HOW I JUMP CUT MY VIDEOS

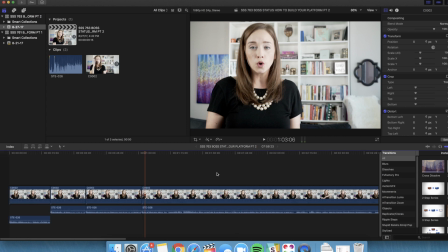So again, we're just gonna keep going here.
For home base. I hear people often talk.
Okay, so this is a really good example of a continuous conversation that I want to speed up a little bit. So this is the beginning of that conversation.
Create your home base.
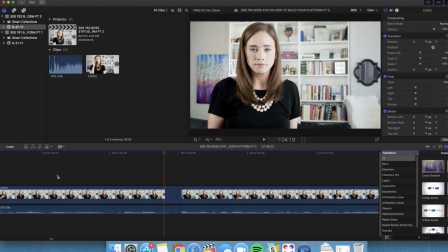And now I am going to,
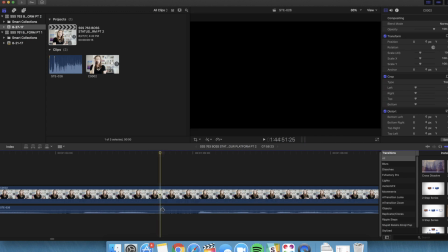at the end of that word, trim, even though there's very little time here,
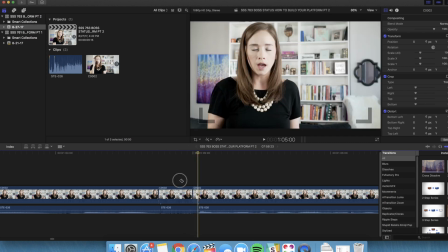I'm gonna go all the way to where I start talking again. Oops, and I'm gonna highlight these, delete those. Now, what I want to do is speed this conversation up. So how I usually do this is the best way to explain it.
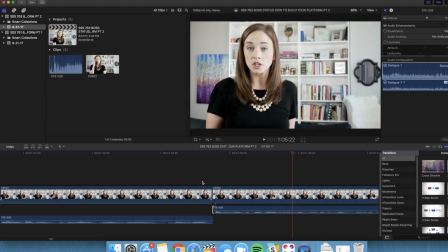Just because I say a word, which is happening on audio, doesn't mean you need to see it all the time. at least not its entirety. So it just depends on how much of the word that I decide you don't need to see. So let's say we're going to cut half of this last word off.
Create your home base.
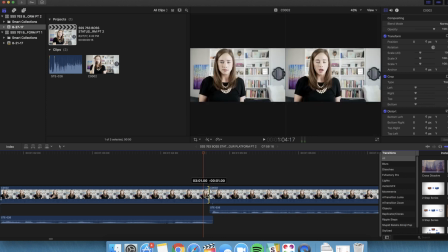So with base, we're going to cut into that S a little bit because you guys know what an S sounds like.
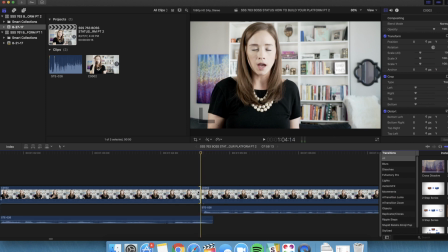And we're going to let this next sentence start a little bit earlier. I'm cutting the visual down and I'm starting the next clip in its entirety. So let's listen to that.
Your home base. I hear people...
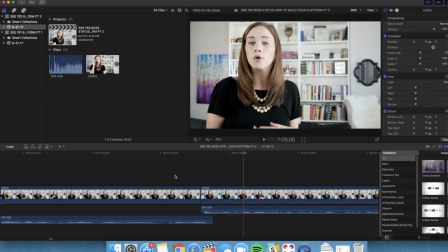Do you see there's a slight difference in there being a total break in the two words and them coming together?
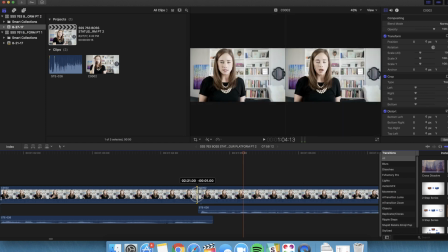And this is where jump cuts really start to get interesting, is the more you layer that audio,
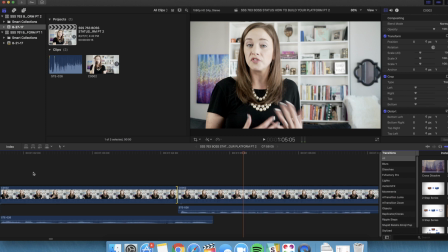the more fast-paced this conversation is now going to be.
One, create your home base. I hear people often talk...
And that actually didn't sound too bad. As long as you know that I'm about to say the word base, a lot of times the more predictable that last word is, the more liberties you can take with some layering here.
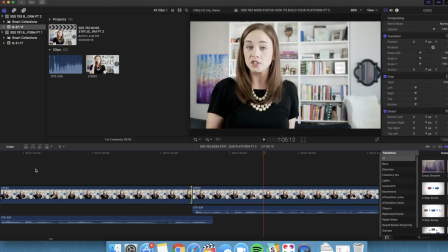But I'm probably only going to do about this much because I don't want people to be so sped up that they don't follow along with the advice. So let's just listen to what that sounds like in its entirety.
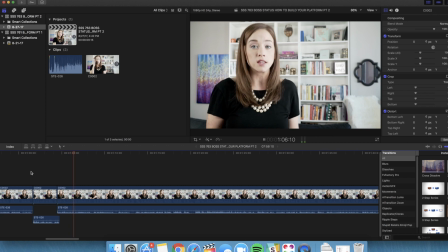This is a big one. Create your home base. I hear people often talking about...
See, that sounds very natural, and that's really sort of the magic behind the jump cut. The only issue is making sure that you don't do it too much in too many places,
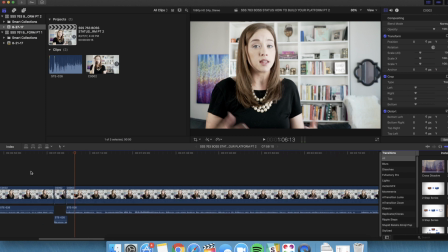and then people can't follow along with you. And that is why we didn't do any of that layering at the beginning, because you really had a nice intro here, and you're trying to pace people into exactly what you want them to do. You don't want it to be too sped up at certain points.
For you to get started. If you missed part one, check that out.
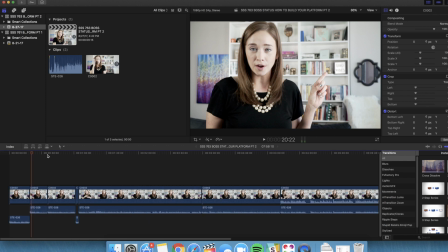These are instructions. They need a little bit of a beat between them. But once you get to something where you're like, okay, now we're talking about this, you can streamline the entire conversation by layering these words.
I hear people often...
Let's skip to another example down at the end of the video. Don't think too much into this.
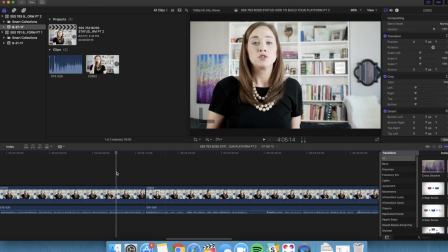It can be very intimidating being like, oh, I have to connect with my people. Remember you, for the thing that you do very well, need it. Don't think too much.
So in this piece, these two clips here are being connected by one tip that I'm giving.
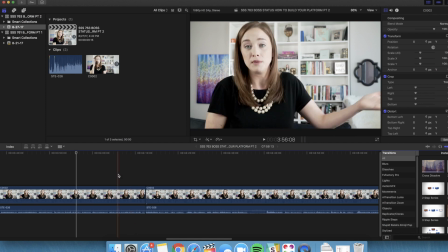So I definitely want a jump cut here because I want them to feel like it's a continuous piece of advice for one tip. So let's start here.
They're much more likely to remember you for the thing that you do very well in the case that they know someone or they themselves need it.
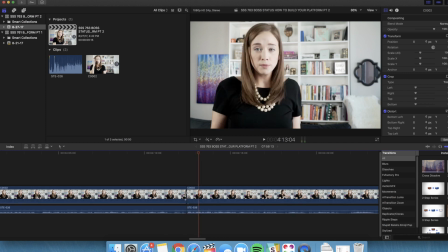Don't think too much space.
So let's go ahead and pull back and listen to that.
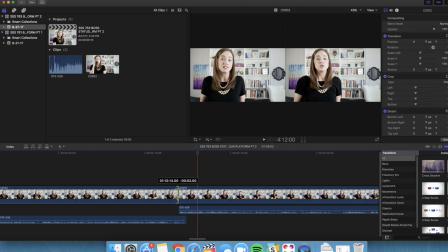Need it. Don't think too much.
A little bit better. And I still need it to be out there in its entirety without too much overlap.
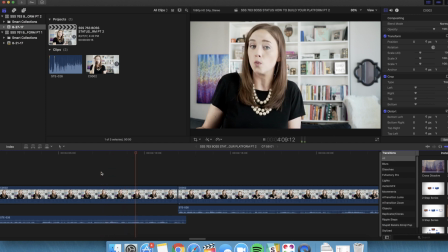You do very well in the case that they know someone or they themselves need it. Don't think too much into...
I love that. See, this is really where that magic is. The less space there is for someone to get bored, and a lot of that is happening in their ears, not in front of their face,
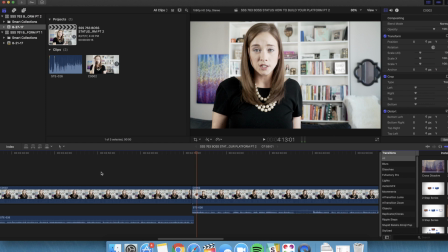not completely.